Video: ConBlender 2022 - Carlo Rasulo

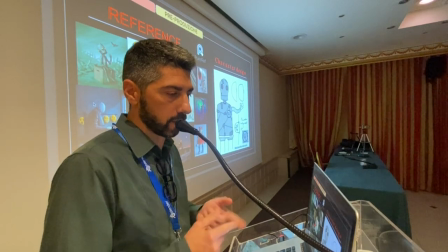8:33 La parte importante di questo robot erano le ammaccature, le cuciture, le varie placche metalliche, bullonate, eccetera, eccetera.
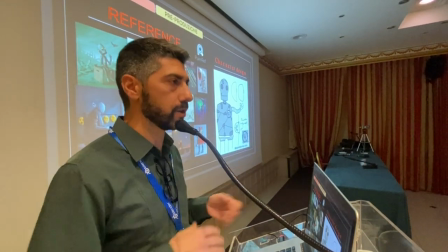8:42 Non ho messo praticamente né bocca né sopracciglia, quindi era anche abbastanza difficile dare le emozioni
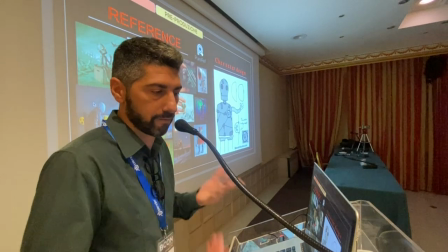8:51 senza avere questi elementi.
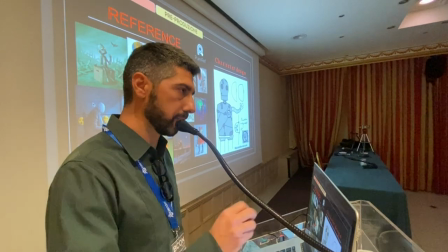8:53 E c'era praticamente l'elemento cuore, questi ingranaggi che ruotavano, si fermavano e quindi potevano essere aggiustati tramite uno sportellino che si apriva.
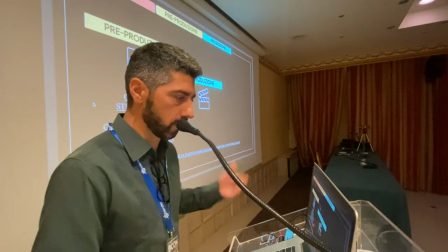9:02 Quindi la preproduzione, che ha visto velocemente idea, concept, storyboard, reference,
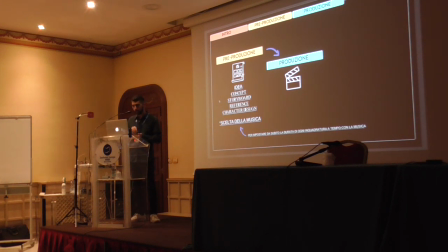9:07 character design, e in questa fase ho scelto anche già subito la musica che mi serviva sotto. Perché? Perché praticamente in Blender me la sono messa sotto e lì andavo praticamente un po' a tempo, dove dovevo velocizzare, dove dovevo andare più piano, eccetera, eccetera.
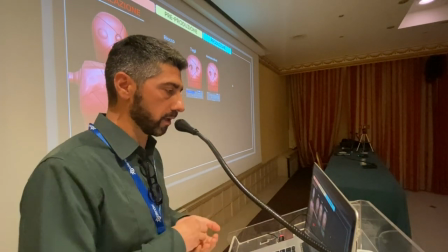9:26 La modellazione è abbastanza semplice, tra virgolette. Quello che, cioè, modellato un personaggio, mi sono andato a fare gli altri due personaggi.
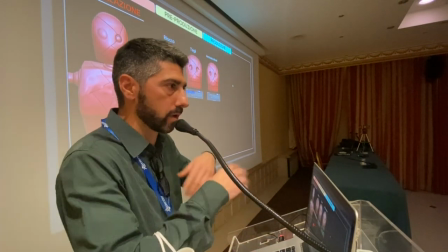9:33 Per diversificarli li ho praticamente specchiati, ho cambiato le texture, ho fatto i tagli diversamente.
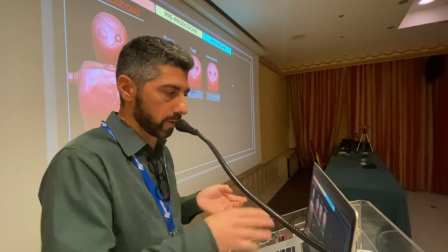9:39 In questo caso, un blocco principale, ho fatto i tagli nel volto con lo strumento taglierino e poi praticamente le ammaccature con un po' di scultura.
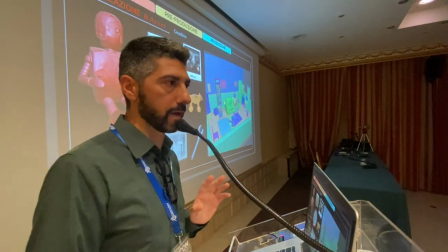9:48 Gli asset. Quello che per me era importante era la scadenza, la deadline, quindi
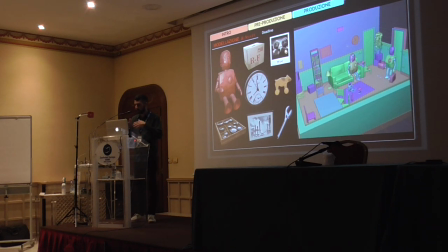9:54 non potevo modellare tutto e ho praticamente scaricato, quindi lo scatolone, le polaroid ovviamente le ho scaricate, ho fatto le texture, il bambino eccetera eccetera.
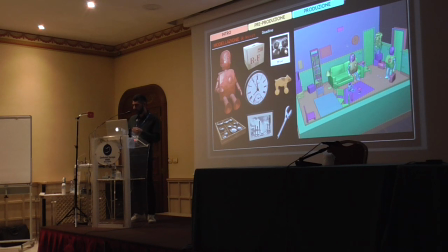10:05 Quello che diciamo mi premeva era la scadenza, avevo dei giorni prefissati, quindi per cui ho iniziato a scaricare anche cose per arricchire la stanza.
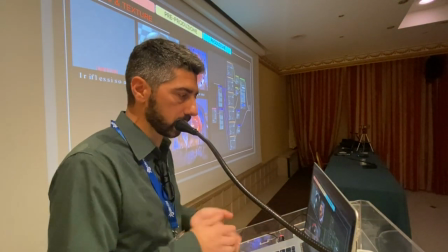10:15 Il materiale, è semplicissimo, fatto praticamente da una texture, una diffuse, dove ho applicato per, diciamo,
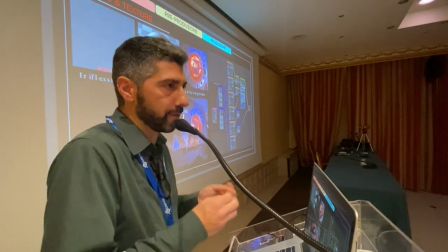10:23 proprio per accentuare, siccome era un ambiente molto buio, a me servivano i riflessi, quindi mi sono aiutato sia con i riflessi appunto del materiale,
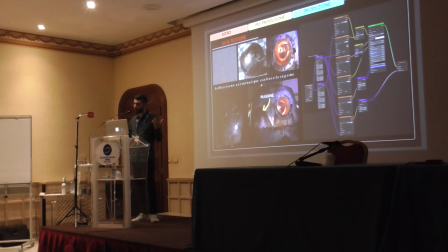10:31 sia praticamente con luci che effettivamente non vengono giustificate. Noi abbiamo una luce principale che è quella della televisione e un'altra praticamente secondaria che era del soffitto. In realtà ci sono delle luci nascoste proprio per enfatizzare dei riflessi.
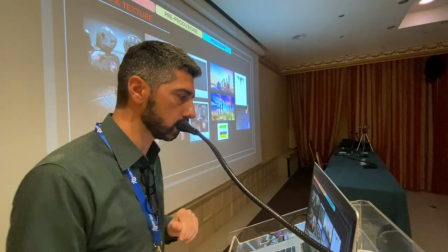10:48 Queste sono altre texture, quindi ho dovuto fare
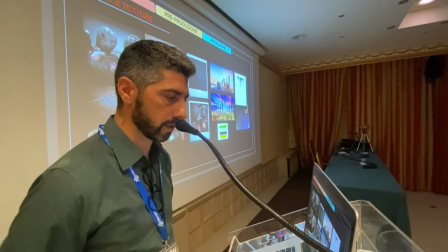10:53 delle polaroid per la scena del bagno, ho introdotto queste industrie per dare un carattere ancora più, diciamo,
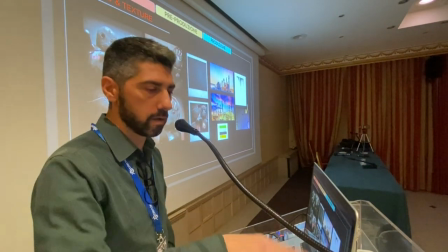11:01 difficile del mondo esterno, sporcature varie, un ambiente abbastanza
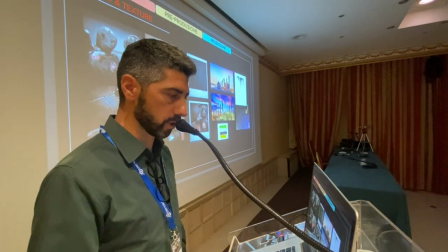11:06 difficile, tra virgolette.
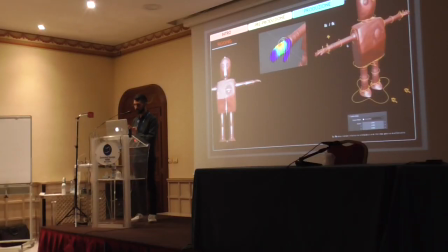11:08 La fase del rigging, quindi praticamente ho iniziato a mettere le ossa, quindi tutte, diciamo, per fare i movimenti, ma quello che è stato importante è personalizzare questi controlli, proprio per avere
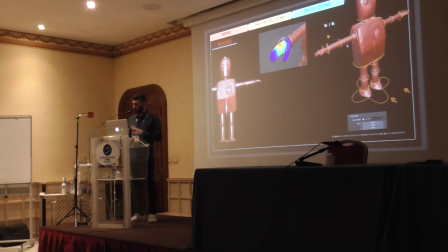11:25 per essere più agevolato poi dopo nella fase di animazione. L'ho fatto tutto a mano, quindi praticamente senza nessun add-on, anche perché era abbastanza semplice,
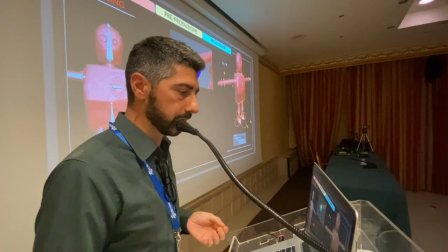11:33 non c'era tantissimo da rigare. Anche qua c'era un video, quindi lo spazio nero praticamente era un video.
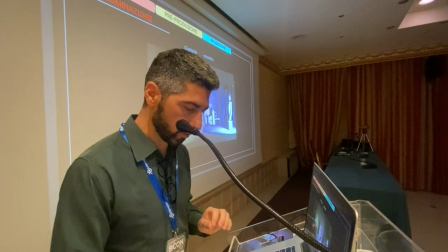11:43 E nell'illuminazione ho dato particolare attenzione.
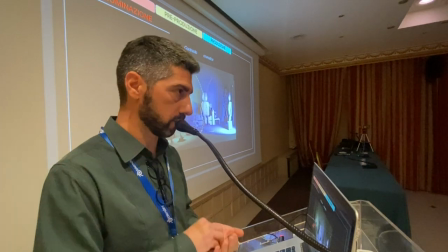11:50 Quello che volevo creare era il contrasto cromatico, come ho detto prima, il numero 3.
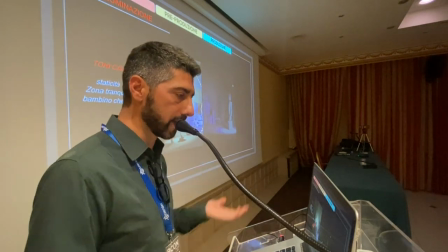11:55 A sinistra, ad esempio, ho dato i toni caldi, che rappresentano comunque la zona tranquilla,
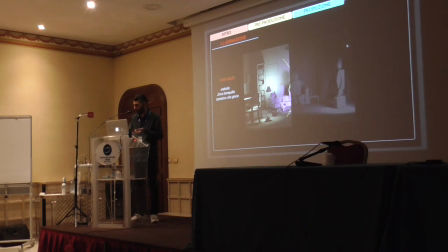12:00 il bambino che gioca, diciamo un ambiente casalingo accogliente.
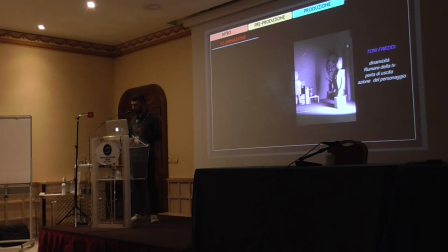12:05 A destra ho dato ad esempio toni freddi, che danno, diciamo, dinamicità, ad esempio il rumore della TV, la porta di uscita, l'azione del personaggio. Diciamo, i toni freddi di solito sono un po' più difficili, no? Sono un po' più negativi, tra virgolette.
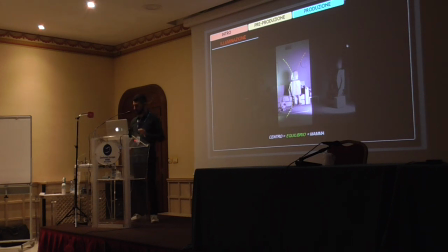12:21 E al centro ovviamente c'era l'equilibrio, quindi praticamente dopo mamma, che faceva da filtro tra il mondo a sinistra e il mondo a destra.